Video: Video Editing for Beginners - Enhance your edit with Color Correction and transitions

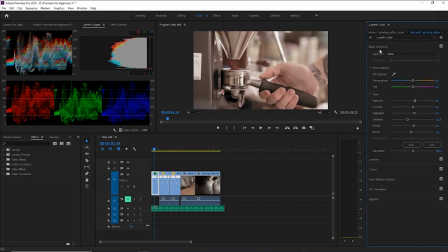You know what I mean? So for this, I'm going to go back here a little bit. And I'm going to increase it just by a bit to 3. You can see here is a tint. It's kind of like a hue, but it's only 2 ranges of color, pink and green.
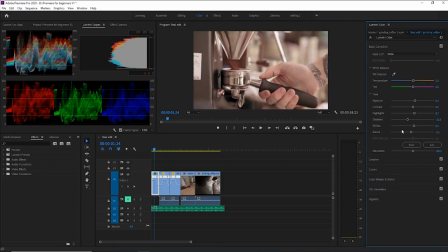I don't like to mess with it that much. I just put it there. I'm going to increase the contrast because, as I said, it's pretty flat.
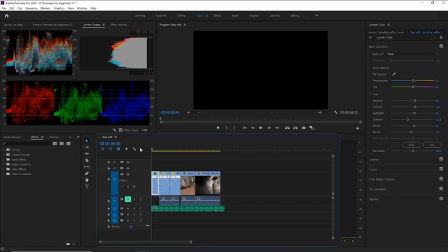Just like that. And to me, that looks pretty good compared.
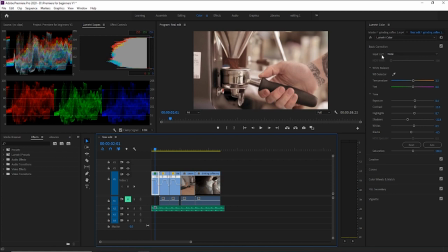And you don't really see the difference because you're working with it. But my favorite thing is you can always just go to Effect Controls, turn it off, and see that before and after. See what I mean?
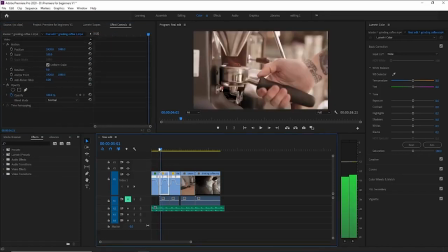And then I just keep doing this for all of them. And you also have other options, like a vignette. You know, vignette is like a shadow around your frame that kind of just creeps in. I can show it to you here. I never really do it, but you can see how this is like a frame.
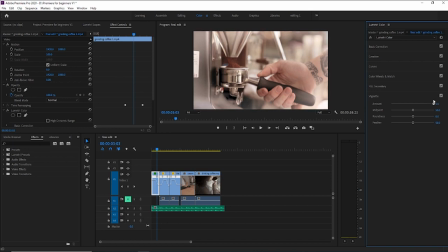It's nice depending on the video. Like this reminds me of a Christmas video, or like it's a winter video, winter time. You can basically do more options and dig deeper into it.
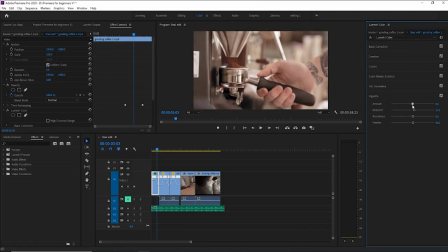But I don't like a vignette. As you go up, it's white. When you go down, it's black. Yeah, this is kind of what you get. I see a lot of, especially in photos, you know, just to crop it in, put these shadows in there. It gives it more depth. Again, I'm not a fan of it.
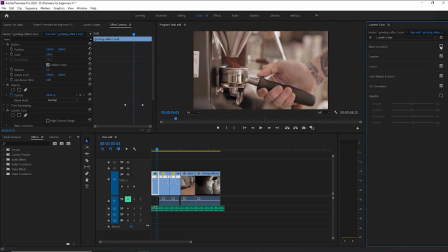I'm just going to uncheck it. You can uncheck anything. You can see that, and you can see what you've done in each kind of section. And this we did a little bit with that saturation, I remember, so that's why I have some effects on there.
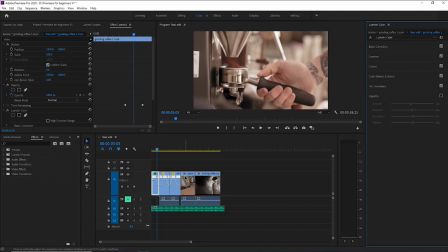And that's basically coloring. It's that easy. Not just easy, obviously there's a lot to it, but it's that customizable, which is very nice. So another thing you guys can do
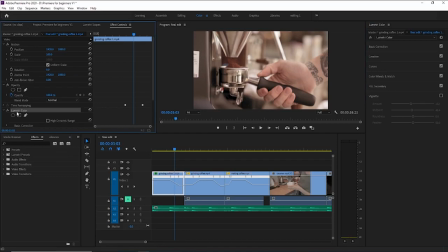is you can also Control C or Command C, go to the next one,
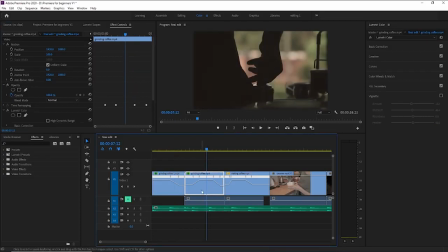and Control V. Now obviously this one, they don't have similar color ranges. Especially here, it's much darker.
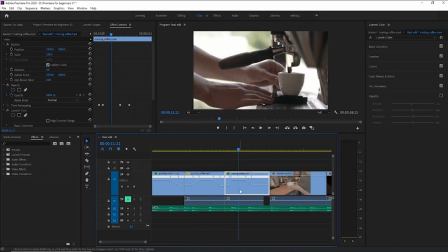But I imagine maybe here, there we go. It's not bad. Now let me just say one more thing about that highlight. You see how here it's so blown out? Look at that. And then I could increase this. Bring down the whites.
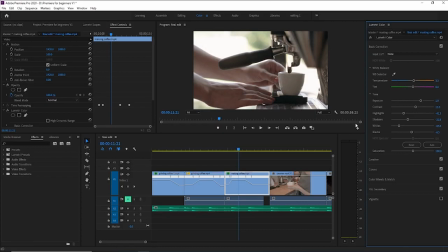Bring that up. Okay, now purposely this footage was meant to have it be blown out there. That's why, because we're focusing on what's happening here. It's creating some dimension. Whoever shot this, you know? But you could tell the difference. The only thing is probably I would even bring down the contrast a little bit.
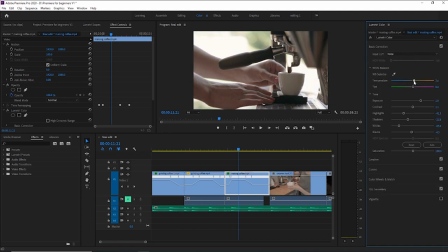Yeah. And up the warm tone just a little bit. I usually like to input my numbers if I have an idea of how they're gonna show up, if it's too much or too little. Just that, you know?
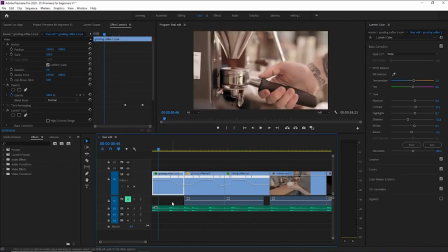But if you have similar footage with a similar similar lighting, just Control C and Control V, copy and paste it, and then adjust it, you know, just saves you some time.
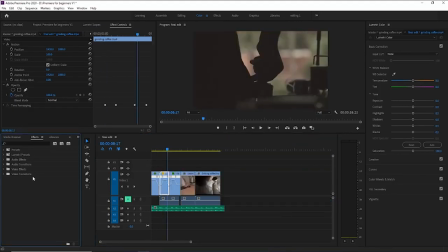So the next thing I'm gonna show you real quick is just how to add video effects, or like in this case, video transitions. For something like this, I don't really like to use much of Premiere's effects or transitions,
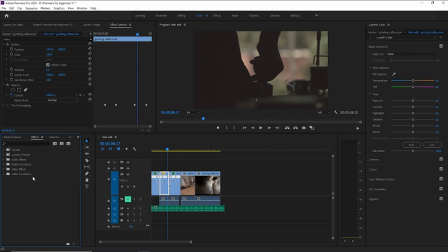especially since the cuts are pretty seamless and they're good on their own because they're cutting to the beat of the song. So I would just leave it like this.